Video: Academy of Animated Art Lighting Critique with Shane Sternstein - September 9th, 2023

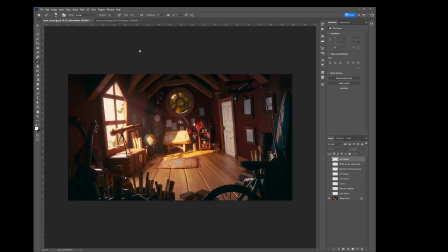[0:07]
So I'm going to go over two images today. I'm going to go over Orash's morning interior, and I'm going to do Mario's
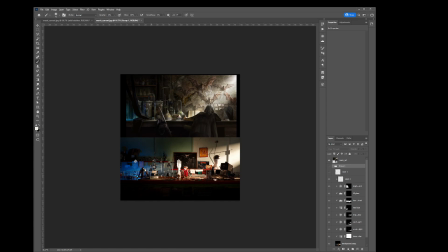[0:20]
kind of science experiment area based off of this reference.
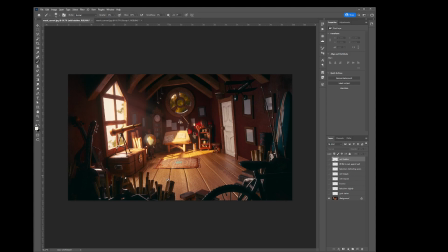[0:25]
So let's start with Orash, and let me know if I'm mispronouncing your name, and I will help correct that. So in here, this is a great start. We don't have any reference. We don't have, but we do have a very great base to start with,
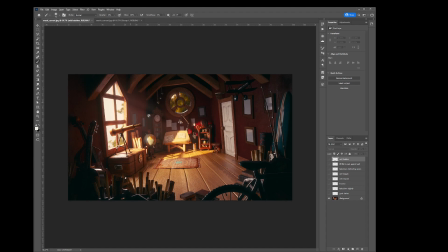[0:44]
and I think it really shows the morning aspect of this room. Just a little bit of
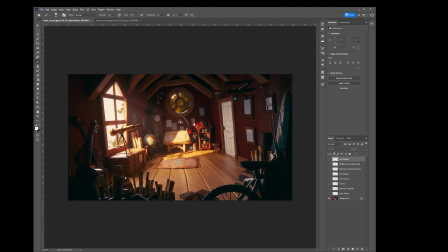[0:57]
atmosphere pointing to the direction of the desk and the wall and the books. So this is really accomplishing much of the work. I think there's a couple things that you can do to help push this a little bit further.
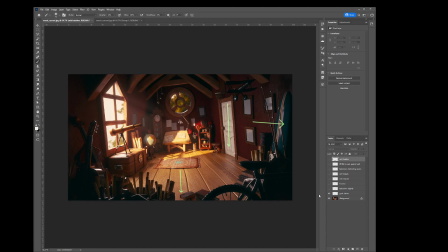[1:14]
The first one is I think you can grad down as we get closer to the foreground. So this can come down a bit,
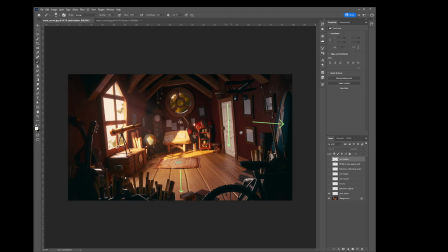[1:28]
and you can take this area down a bit, just kind of almost vignetting this a little bit more, but it's more of the ground, like this ground section, the wall section kind of just darkening a bit,
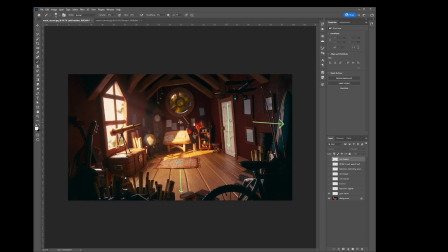[1:43]
and you can start darkening the door up here as well, and like the door frame. You can see that these are big flat white areas, and whenever we're like working within an image, gradients help us
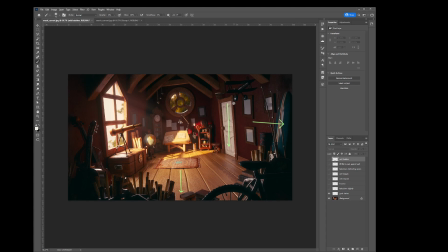[2:03]
focus a little bit more and helps shape the scene. So let's take this down a little bit. Let's take this down so that the floor and the walls and the doors aren't as flat, and helps us kind of move into space.
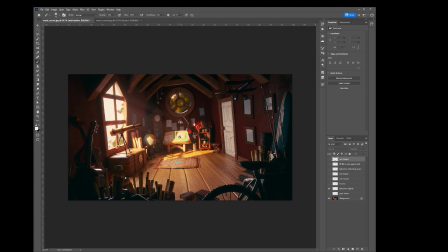[2:19]
The next thing you can do is just take maybe this paper down just a little bit. Right now it feels a little bit flashed, or even if you want, you can
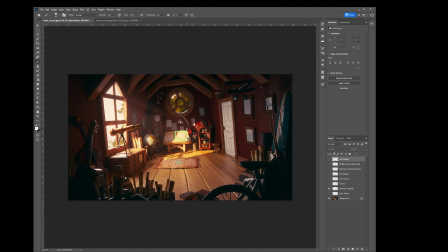[2:33]
desaturate it a bit, just to get a little bit of separation from the table. The table and the paper right now feel like they're the same value, the same color, so it's not separating as much.
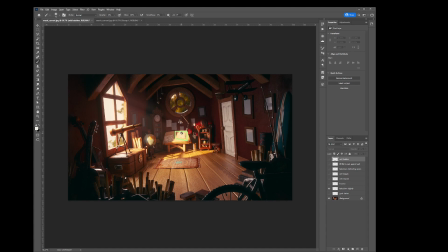[2:50]
If we want to focus on this paper, maybe desaturating it a little bit will help separate it. The next thing is, let's add some bounce within the scene. So again, it's going to help create shaping within our shot and feel like that morning sun is coming.
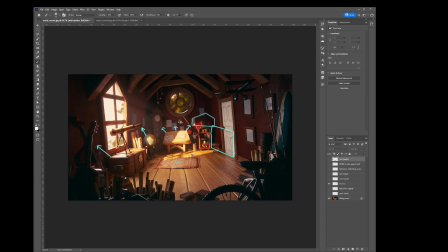[3:09]
So like with this section, wherever the hot spots are happening, you can add some bounce this way. You can add some bounce up over here in this direction. You can add bounce up here. Very soft. You don't want it to feel directional, but just almost indirect.
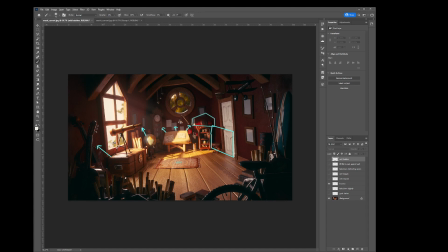[3:28]
Like what we're getting, what's great is if you look at this like windowsill, you have this great bounce and shaping going up. I think we just want to add a little bit more of that elsewhere, so you can feel some of that like grad happening within the scene.
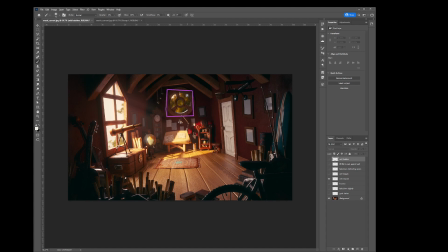[3:50]
Next, I think you can overexpose this window a little bit more. You have it starting over here, but let's overexpose these sections too. Usually outside, you can see like I wouldn't expect this to be as dark.
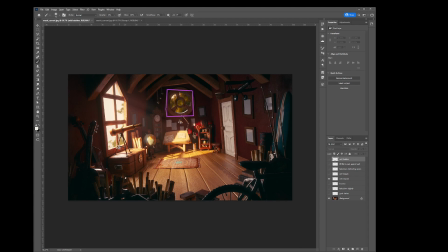[4:06]
I feel like some of the trees would kind of go in this. This is a great example of overexposure. This feels overexposed.
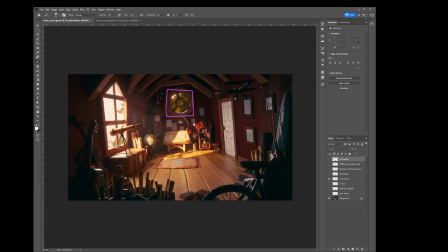[4:16]
So I think you can take these trees back here and go in this value range and make it feel much brighter, and that'll help actually separate this window a little bit more too.
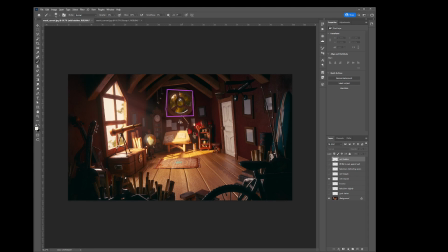[4:28]
As I'm looking at it, it feels, we have like dark almost over dark, but we want to have a little bit of separation at dark over light. Still have some of those interesting shapes back there, but I think overexposed will help, and then it also help influence this specular hit too.
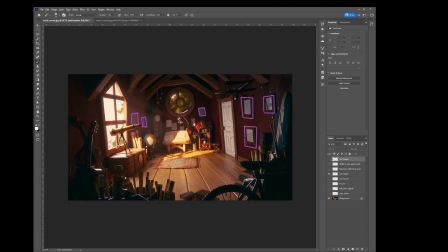[4:50]
This is like bonus points, but I think you should probably try to add some images in here. It doesn't have to be anything distracting, but just to give it a little bit of personality and to help tie it into this environment.
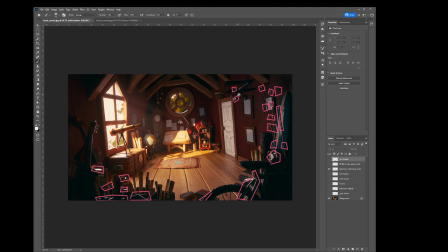[5:08]
The next thing that you can do is take down all these kind of distracting specular hits. If you look at the image, my eye keeps going to all these like high contrast areas. So we have all these specular hits happening. You can still you can have this like this value right here.
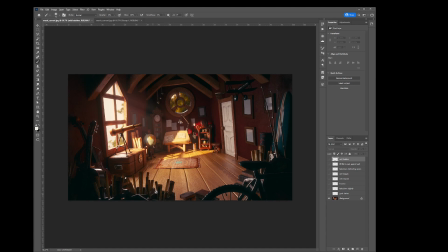[5:28]
You still see the plane change. It goes top plane and then the dark planes here. But here, my eye tends to get distracted. So I think you just take these down just enough so that you feel the plane changes, but your eye isn't
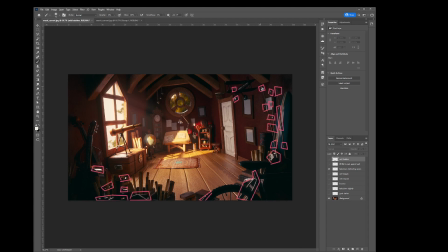[5:47]
getting distracted. So you're gonna want to hit these points, these spec hits, all these right here, down to here, all these specular hits, all the areas that are of high contrast in the foreground.
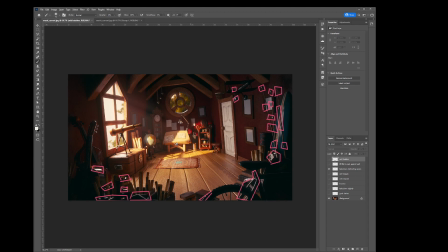[6:01]
Let's keep our high contrast going to the areas that we want to look at, and then take away some of those high contrast areas of stuff that we just want to feel but not look at.
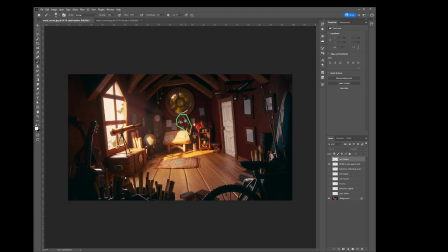[6:18]
Next thing is, let's lift the fills on the lamp a little bit. Right now, let's squint our eyes, and the lamp, other than the key hits and the bounce hits,
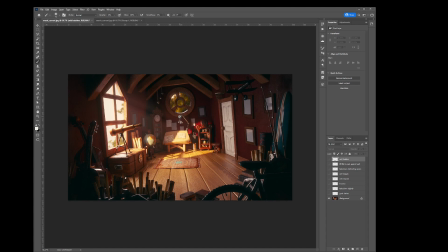[6:33]
it's starting to blend with the background a bit. So maybe you might need to increase the fill. Maybe you need to have another shape
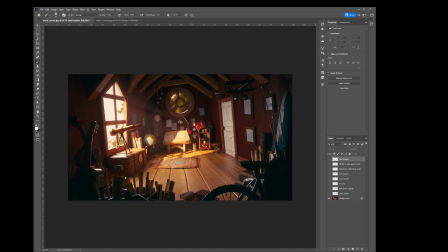[6:46]
or area light or something larger, plain light to help fill this. But let's try to separate this from the background, because we want to have our desk, and we want to have the desk separate and simplify against this background.
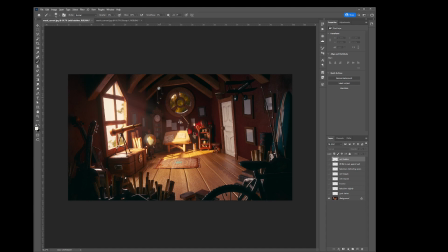[7:06]
A really good example is some of this stuff up here. You get this simplified shape against a dark background, but it's not overwhelming. We want to do the same thing here. Last thing is, let's add some halation to all of the things that are overexposed.
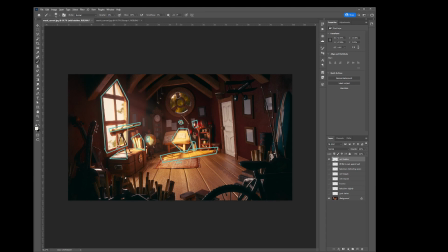[7:25]
So you can see a little bit of it right here.
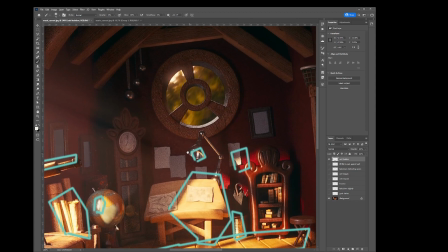[7:29]
If we dive in, we can get a little bit of halation happening here.
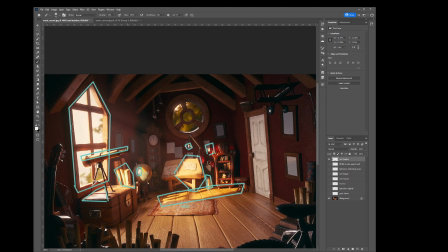[7:36]
But I think like where we have these overexposed areas, when I'm talking about halation, let me pull up an example that I have.
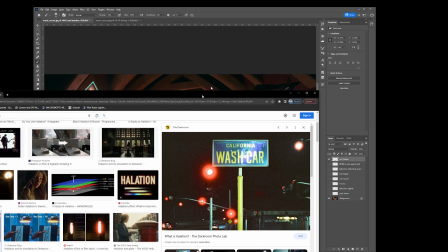[7:48]
Like when we have something that's really overexposed and hot, it tends to create these glows
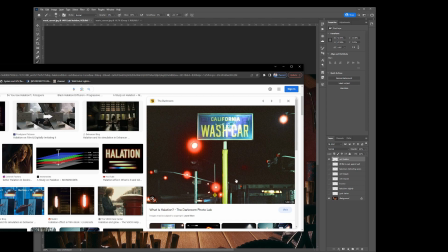[7:57]
that get really saturated based off of the color of the light source.
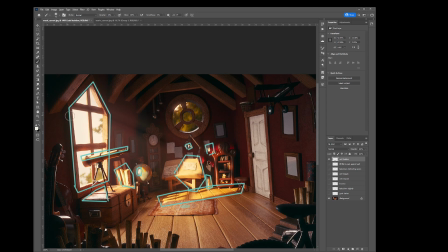[8:04]
So we have these overexposed specular hits and diffuse hits and just sources outside. We want to add a little bit of that glow happening. You don't need to go too much. This feels about right.